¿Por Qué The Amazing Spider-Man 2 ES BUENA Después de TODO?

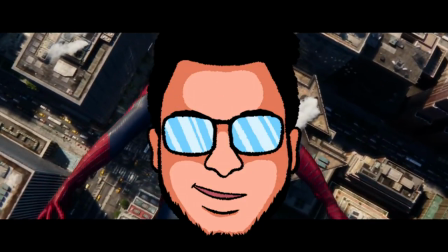(0:00)
Ha llegado el momento de hablar de una de las películas más polémicas de la historia.
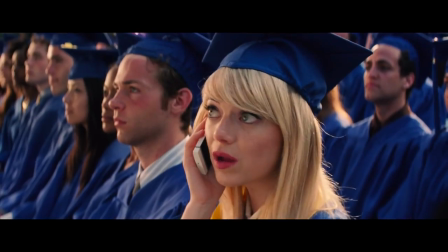(0:06)
Imagínate, 2014, considerada como una de las más esperadas de ese año.
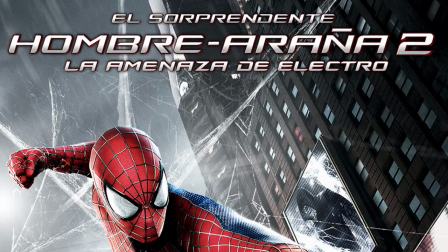(0:11)
The Amazing Spider-Man 2, o en Latinoamérica, El Sorprendente Hombre Araña 2, La Amenaza de Electro.
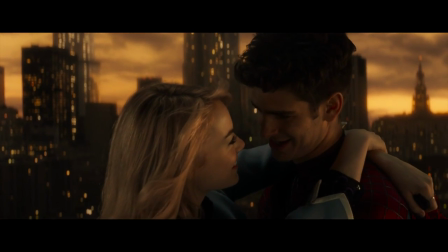(0:18)
Ahora y para comenzar, ¿qué me parece esta película? Pues...
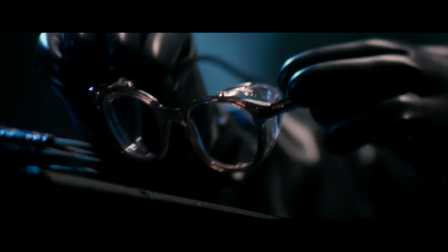(0:23)
¡Es asombrosa! ¿Por dónde comenzar?
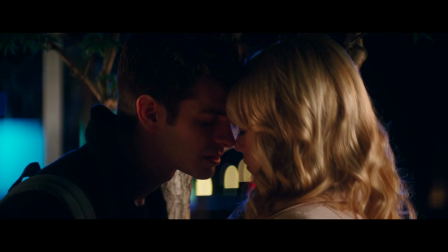(0:27)
El tratamiento de la relación entre Peter y Gwen es una de las más orgánicas que hemos visto en el cine,
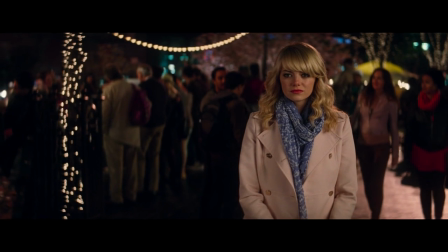(0:33)
esto gracias a la interpretación de Andrew Garfield y Emma Stone, mismos que fueron pareja en la vida real,
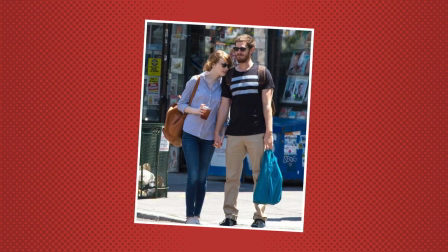(0:40)
lo que permitió que la conexión entre ambos no requiriera de mucho esfuerzo.
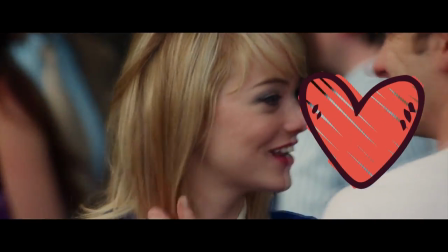(0:44)
Se notaban realmente cómodos y con ganas de trabajar en cada una de sus escenas.
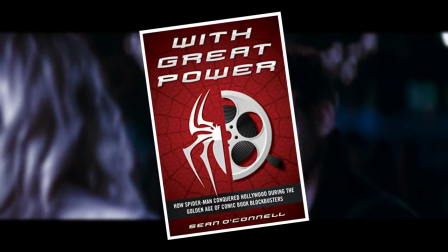(0:50)
O eso parecía porque de acuerdo con el libro With Great Power de Sean Connell, director de efectos especiales de la película, declaró que para lograr el efecto desgarrador de la muerte de Gwen Stacy, Andrew tuvo la extraña ocurrencia de no verse por un par de semanas previo a la grabación de ese
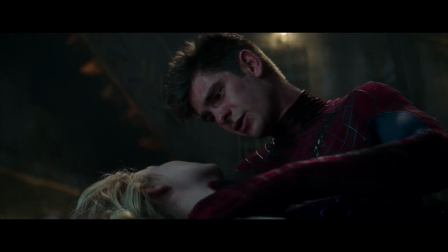(1:09)
momento para que de esa forma lograran una sensación de pérdida real que funcionara mejor en la cinta.
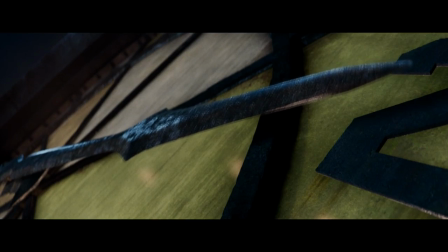(1:15)
Hablando de la muerte de Gwen Stacy, sin duda alguna es uno de los puntos fuertes de la cinta,
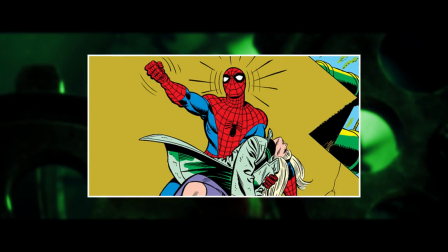(1:21)
ya que la adaptación al momento clásico del cómic funciona de sobremanera, no solo por la vestimenta de la actriz que es una excelente referencia,
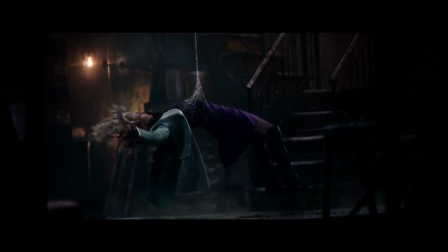(1:29)
sino porque hasta podríamos decir que la caída fue mucho más cruel que en la historieta, si me permiten expresar.
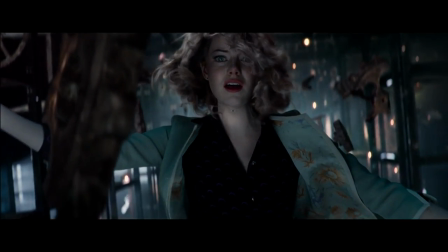(1:36)
El uso de la cámara lenta, la mirada que comparten los personajes y la telaraña que simboliza el querer alcanzar algo imposible.
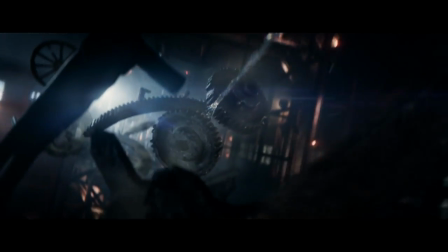(1:43)
Sin olvidar que mientras esto sucede, escuchamos el tema con el que los dos compartieron momentos juntos a lo largo de la historia.
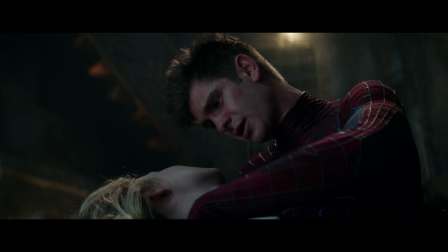(1:51)
Es parte del por qué la gente piensa tanto en este momento.
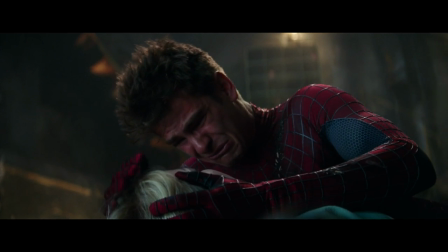(1:56)
Las piezas que conforman este rompecabezas es la parte importante. En conjunto, es una de las secuencias más recordadas del cine para Spider-Man.
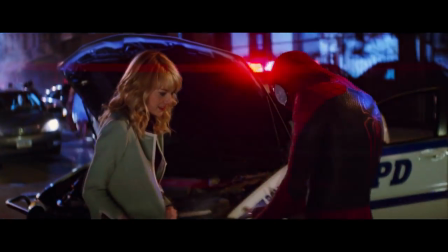(2:05)
Y es que como no sentir algo increíble considerando que cada escena en la que
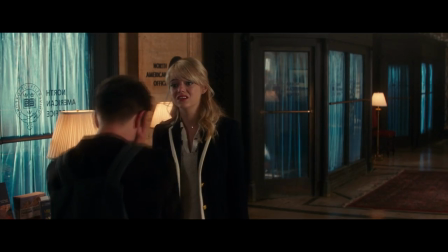(2:10)
salen juntos te dan ganas de agarrarles los cachetes y hacerles bien fuertes,
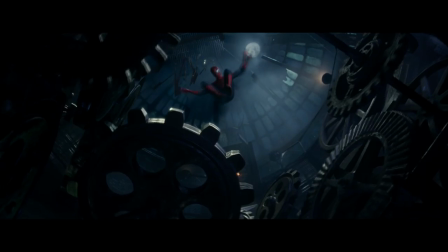(2:15)
que bonitas. Es curioso ya que a pesar de que nos encanta tanto esta escena, no podríamos decir que hoy funcione por su propia cuenta,
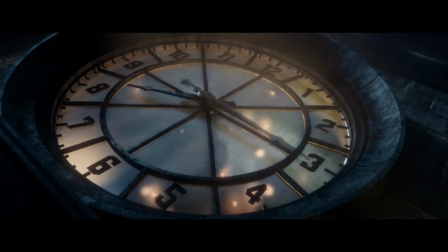(2:23)
ya que se complementa perfecto con lo que vimos en Spider-Man No Way Home,
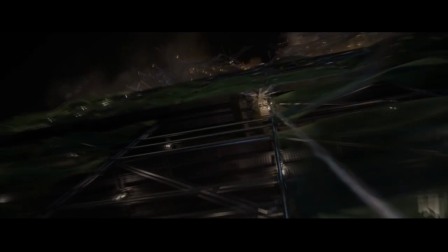(2:28)
con ese exquisito momento donde Peter logra rescatar a Michelle y se da cuenta de que sí podía,
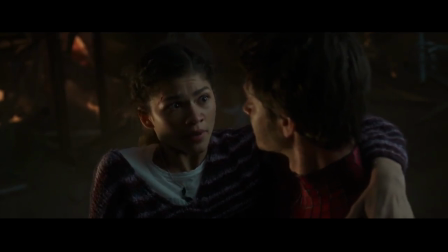(2:34)
solo tuvo mala suerte, o está menso, lo que te convenga más.
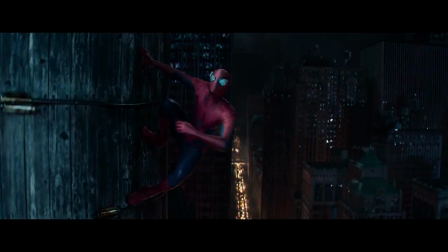(2:40)
Y no podemos dejar fuera al elefante en la habitación, sí, estoy hablando de ti, bellos y hermosos efectos visuales,
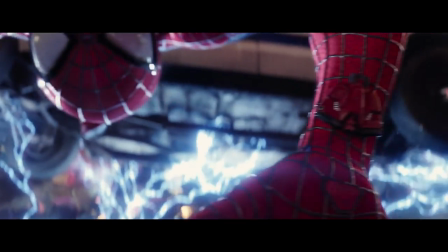(2:47)
los cuales no solo envejecieron muy bien,
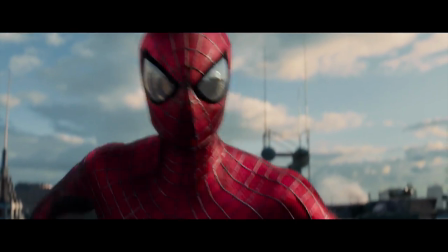(2:50)
sino que logran ser con diferencia los mejores de cualquier película del arácnido en la historia,
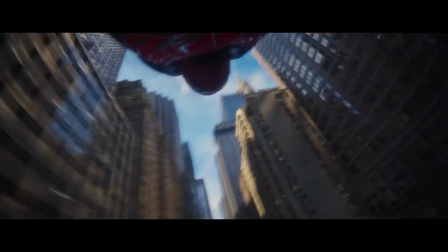(2:57)
lo cual no es poca cosa. Las secuencias en primera persona nos transmiten el vértigo de ser Spider-Man
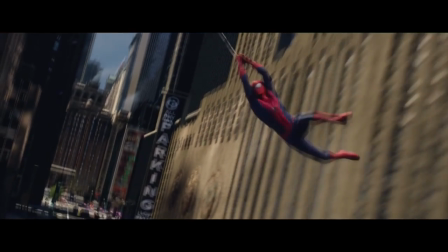(3:04)
en su día a día y ver esto en 3D sin duda fue increíble hace ya 8 años.
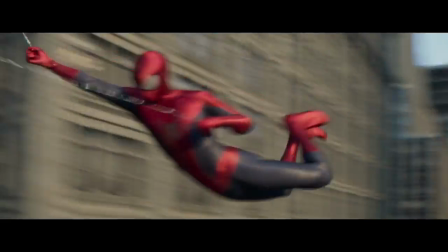(3:09)
Los movimientos y las acrobacias están sacadas directamente de los cómics y a esto hay que sumarle las secuencias de acción,
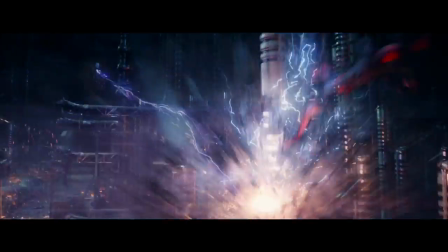(3:18)
mismas que están trabajadas con la misma maestría. Electro se muestra espectacular en movimiento con una fluidez en su energía que
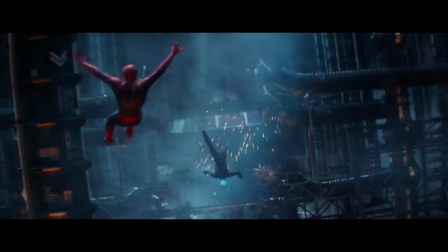(3:27)
permite adentrarse en cada escena donde aparece Marcando varias de las secuencias
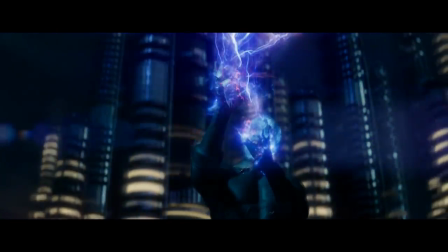(3:32)
que son muy recordadas Su diseño está sacado directamente de los cómics
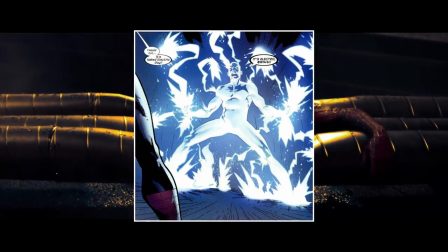(3:37)
Ultimate Lo cual lo hace muy característico y distinto de otros villanos que hemos visto en el universo
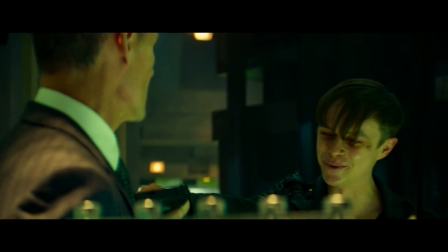(3:43)
arácnido de las películas Por otro lado tenemos esa relación tan empática con Harry Osborn
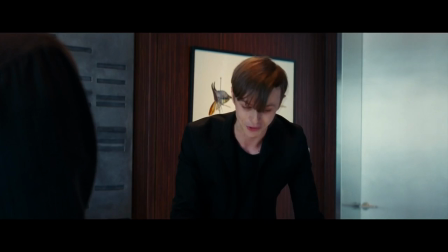(3:49)
un viejo amigo de la infancia al que Peter se acerca con la intención de consolarlo por la muerte de Norman Osborn.